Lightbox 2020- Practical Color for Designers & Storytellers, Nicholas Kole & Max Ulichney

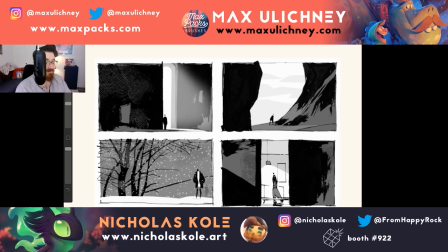1984s
If you get all three of those going at the same time, yeah, you've got a rock solid focal point.
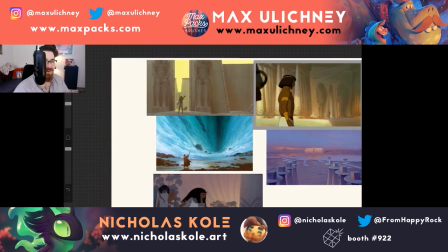1990s
All right, it's my big fanboy moment. The Prince of Egypt. I'm going to drop this link in the chat. When I was prepping for this talk, I went and looked through my Prince of Egypt art book.
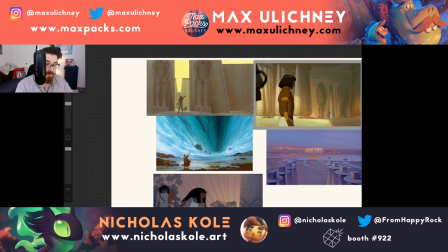2006s
Light and dark would be value. That's correct. The Prince of Egypt is an incredible film.
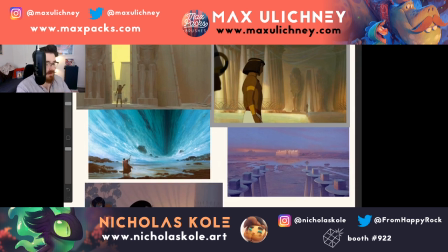2011s
Not the least because it is just beautifully told story-wise. But visually, it's a feast. And it's such a tightly controlled
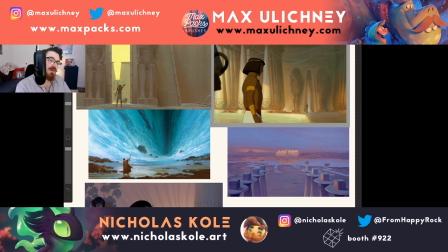2023s
example of beautiful, thoughtful color in the tradition of things like artists like Hans Bacher, who may in fact have been on this. I'm not even sure of that. You're creating, you know, cool spaces with neutrals.
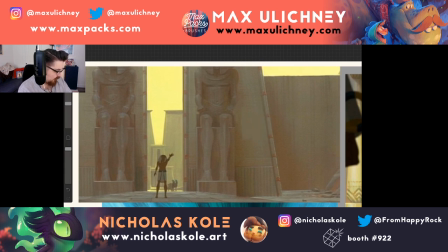2038s
This sort of sandstone spectrum here is so
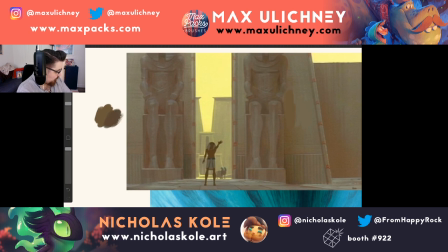2043s
there's very little difference between these colors. They all kind of exist within a bit of a green space within the spectrum.
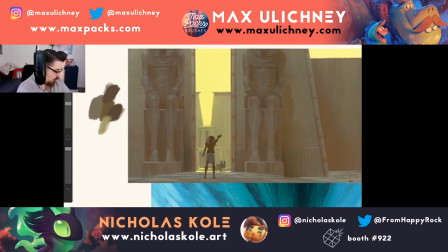2052s
As they start to head towards the focal point, they lighten up. They become,
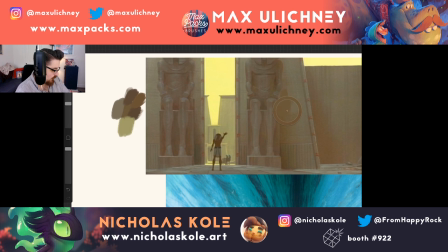2063s
it's funny actually, what you're looking at is warm to cool contrast, and there's a warmth in the shadows here, and a coolness of the kind of yellow they're using.
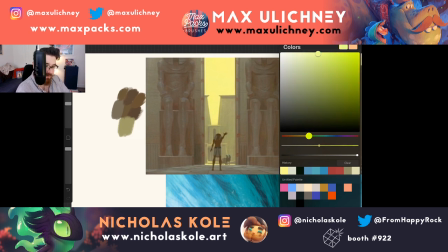2071s
It's kind of quite close to green. Any further and you'd be reading it as a green. I read it as a yellow. I don't know if you do as well.
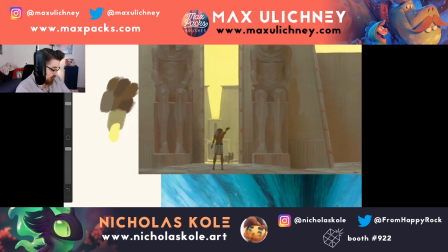2080s
But what's interesting on this one is that the focal point itself,
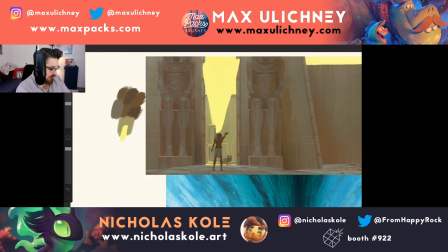2084s
it's just indicated by this giant V. It's a big kind of V-shape pointing you directly at where they're going to put the character.
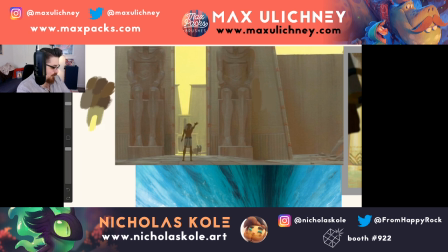2091s
They're setting the table. It's a bit of a flourish here, you know? And then, boom, you're staring at Ramses as he sort of enters the scene and becomes the focus of the piece.
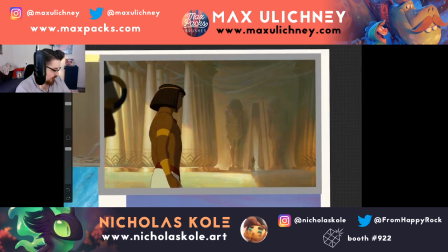2101s
What I love about this is that the contrast is so high on Moses, right?
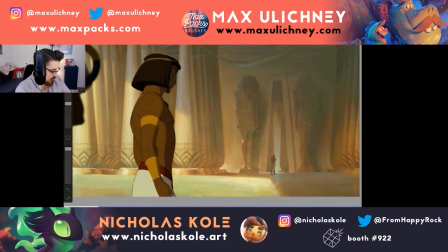2105s
You've just got a table that's set just in these beautiful, neutral, warm tones.
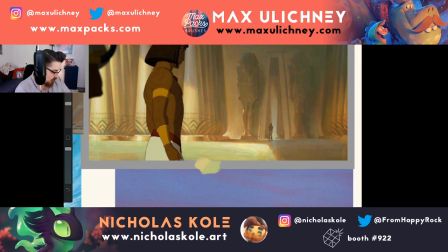2112s
They range cool to warm. There's all kinds of variation, but they're so neutral that they blend together.
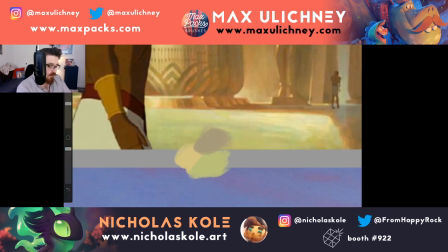2118s
And by neutral, I mean we're moving further towards desaturation. So if you're in a situation in a piece where you're not sure how to create a cohesive world of color, I would recommend trying to desaturate some stuff. First, begin with desaturation.
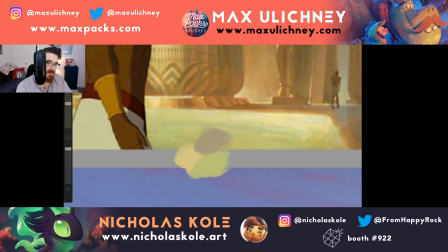2136s
As you desaturate, colors tend to blend a little bit more easily. And as you saturate it, they start to create that friction with each other.
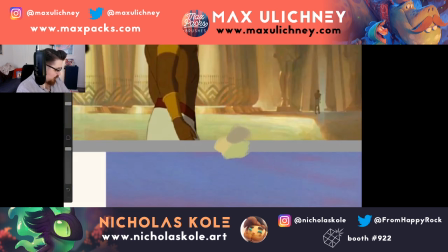2142s
So the desaturation here allows you to include stuff that just goes all the way across the spectrum.
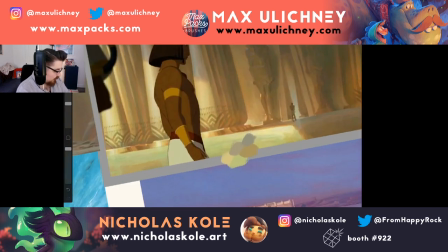2148s
You've got blues and purples and greens and oranges, but they're all relatively low saturation until you hit Moses,
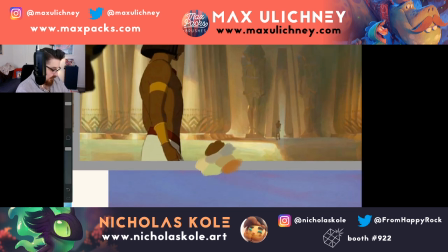2157s
and his skin is just so, it's not only dark, but it's further down the saturation line as well.
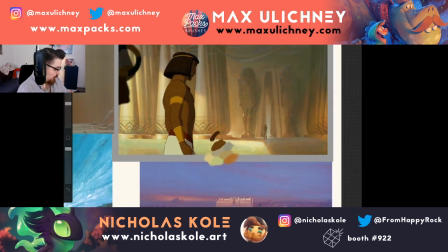2165s
The hair, of course, really holds that contrast the highest, but you also need it up there because
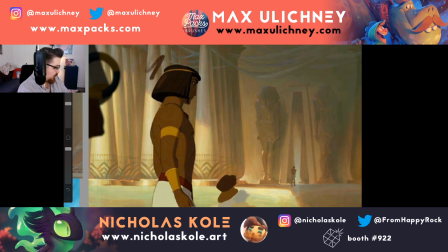2171s
the contrast of the shadows here is lower than it would be here. If you put his hair down here, you'd have an even more intense contrast.
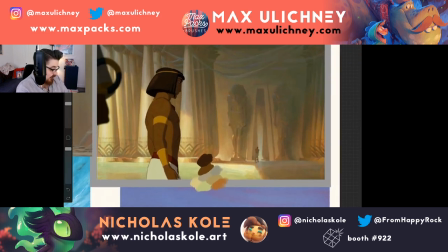2181s
But you've got a secondary focal point as well.
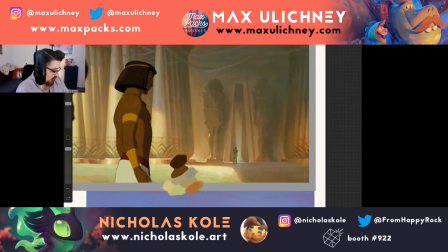2184s
So what you did here by creating this warm space, what they've done over here is create kind of a cool space, also pretty neutral.
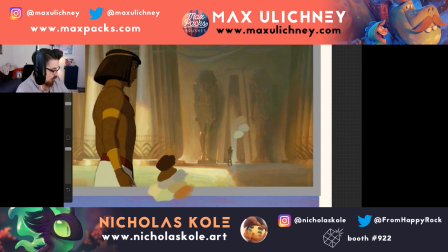2192s
And as you go further up this arch, that's becoming warmer and warmer and more blended.
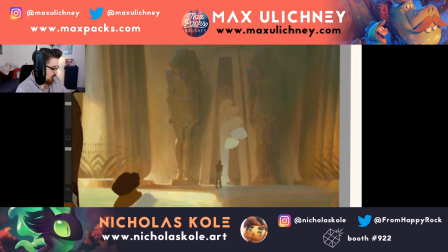2200s
The difference in value is less and less intense between these colors up here.
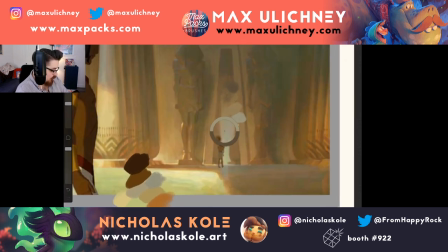2206s
But they're slowly setting the table with something that gets brighter and cooler right before a dark,
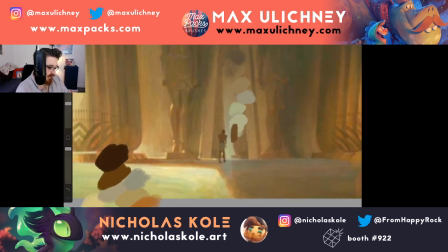2215s
warm shape of Ramses breaks that space. And there you have a secondary focal point.
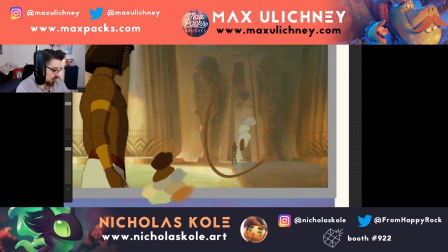2220s
And the contrast on the secondary focal point here is lower between Ramses and the sort of space around him
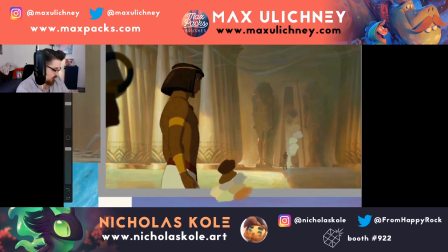2228s
than it is with Moses here with his saturation and the darkness of his skin.